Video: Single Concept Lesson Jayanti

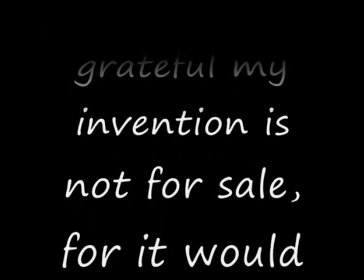[0:20]
man, you can be grateful my invention is not for sale, for it would undoubtedly ruin you.
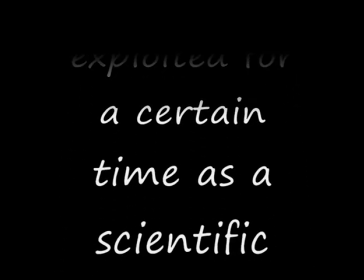[0:27]
It can be exploited for a certain time as a scientific curiosity,
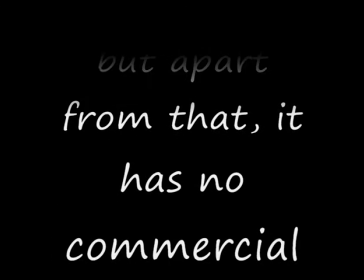[0:32]
but apart from that, it has no commercial value whatsoever.
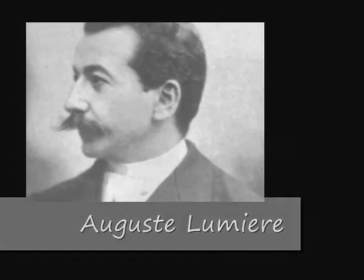[0:37]
Little did Augustin Lumière, a pioneer in cinematography, realize how motion pictures change the way we see the world.
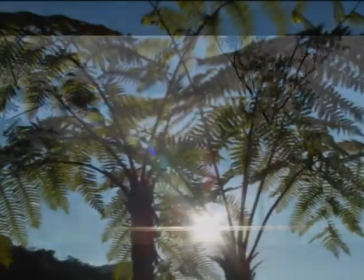[0:45]
From the beginning of time, people have tried to portray the things they saw around them in realistic ways,
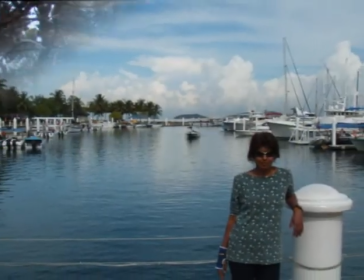[0:52]
and using various camera techniques gives you this advantage when taking shots.
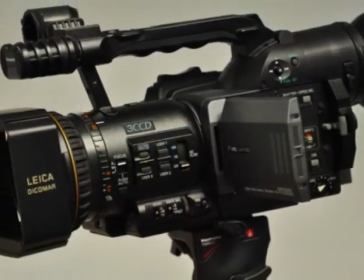[0:57]
One such technique is the tilt.
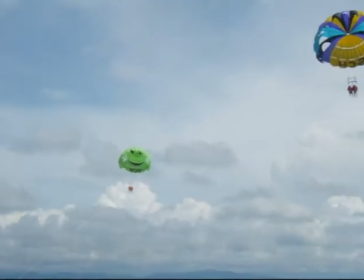[1:00]
Tilt is a camera movement widely used to obtain depth and focus of an otherwise static photograph.
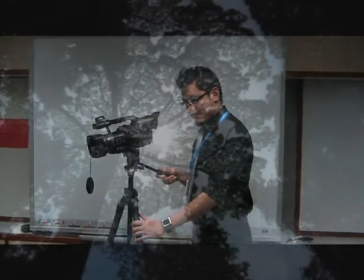[1:09]
Tilting a camera either up or down allows the photographer to add a sharper focus to the photographs taken.
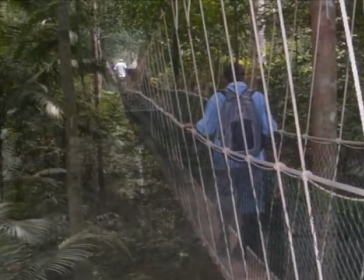[1:17]
In changing the horizontal and vertical lines in the frames of the camera to diagonal lines creates the effect of motion,
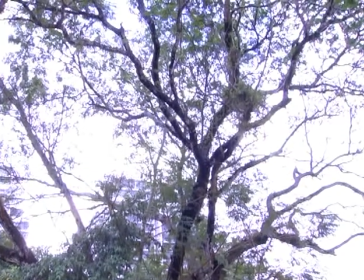[1:25]
making photographs more dynamic and powerful. So what makes tilting unique to cinematography?
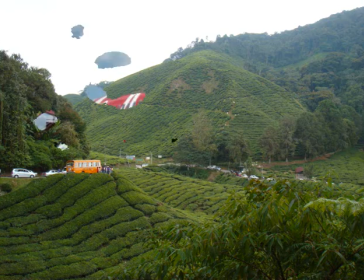[1:34]
Well, for one, when a photograph is static, there's very little energy seen in the photograph.
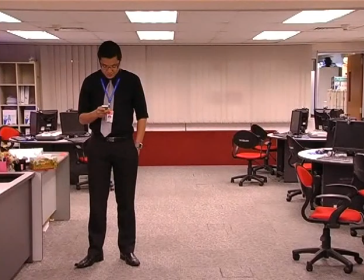[1:40]
This is especially true when taking a person standing on the floor, where the person forms the vertical line and the floor the horizontal line.
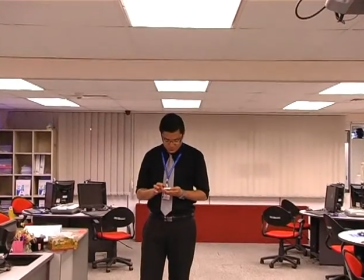[1:51]
Now, tilting the camera along the vertical line when taking this shot
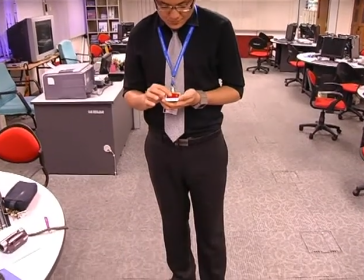[1:56]
will give us the perception of gravity and provide depth to the image.
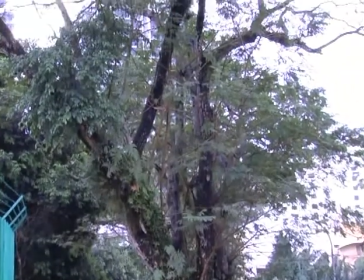[2:02]
Ever try tilting your camera along a tree? Well, here's what happens.
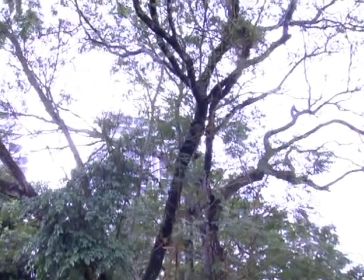[2:08]
Slowly tilting the camera up along this tree shows its grandness and enormity,
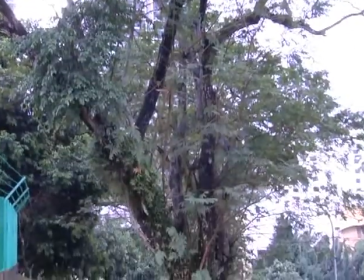[2:14]
while tilting the camera down makes it smaller and thinner.
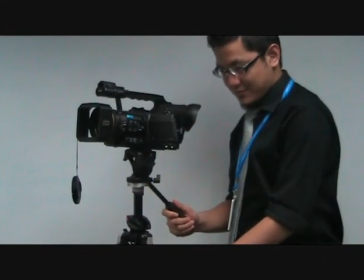[2:19]
In making the most out of the tilt technique, let's try and use it with the rule of thirds.
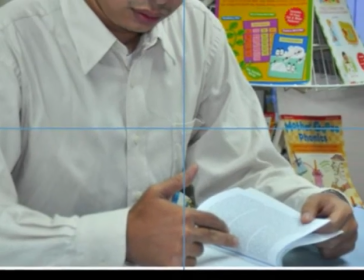[2:25]
The rule of thirds refers to the division of the camera frame into thirds, horizontally and vertically.
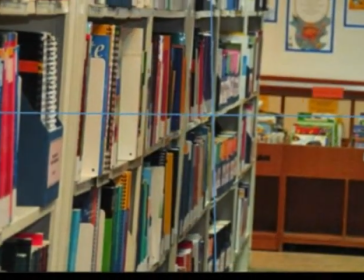[2:34]
To make the photographs more interesting,
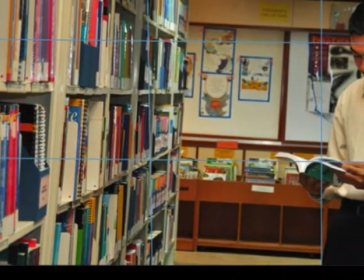[2:37]
the subjects of the photographs are usually placed in the intersections or along the lines so that the photos become more balanced.
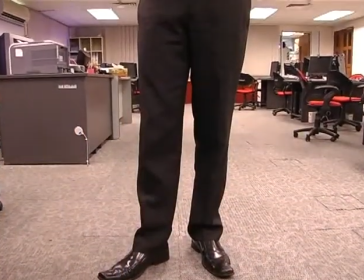[2:46]
Once the rule of thirds is used, tilt the camera up or down.
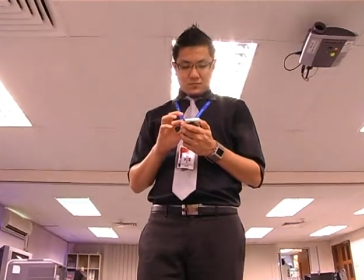[2:51]
This will change the focus of the horizontal or vertical line in the frame, creating a more dramatic effect.
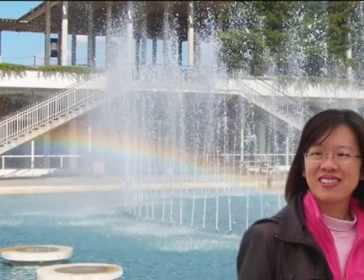[2:59]
This is how it works. Let's say we are taking a photograph of a person with a scenic background.
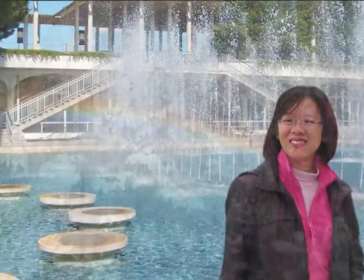[3:08]
The idea here is to place the person according to the rule of thirds, and then tilt the camera up.
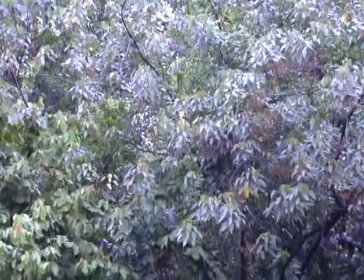[3:15]
This brings the horizon down and focuses on the sky. On the other hand, try tilting the camera down.
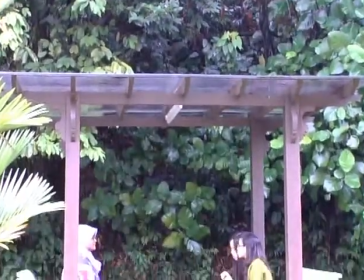[3:24]
See how the focus changes? It is now on the foreground.
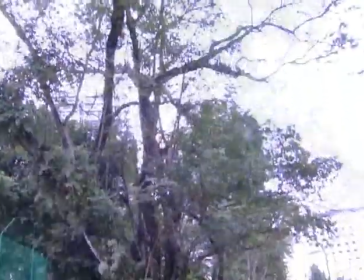[3:29]
Tilting a camera gives us the perception of movement and creates the effect of pulling the viewer into the frame.
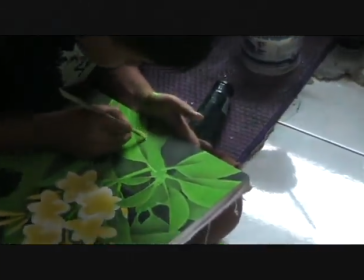[3:37]
And in the words of Eudora Welty, a good snapshot stops a moment from running away.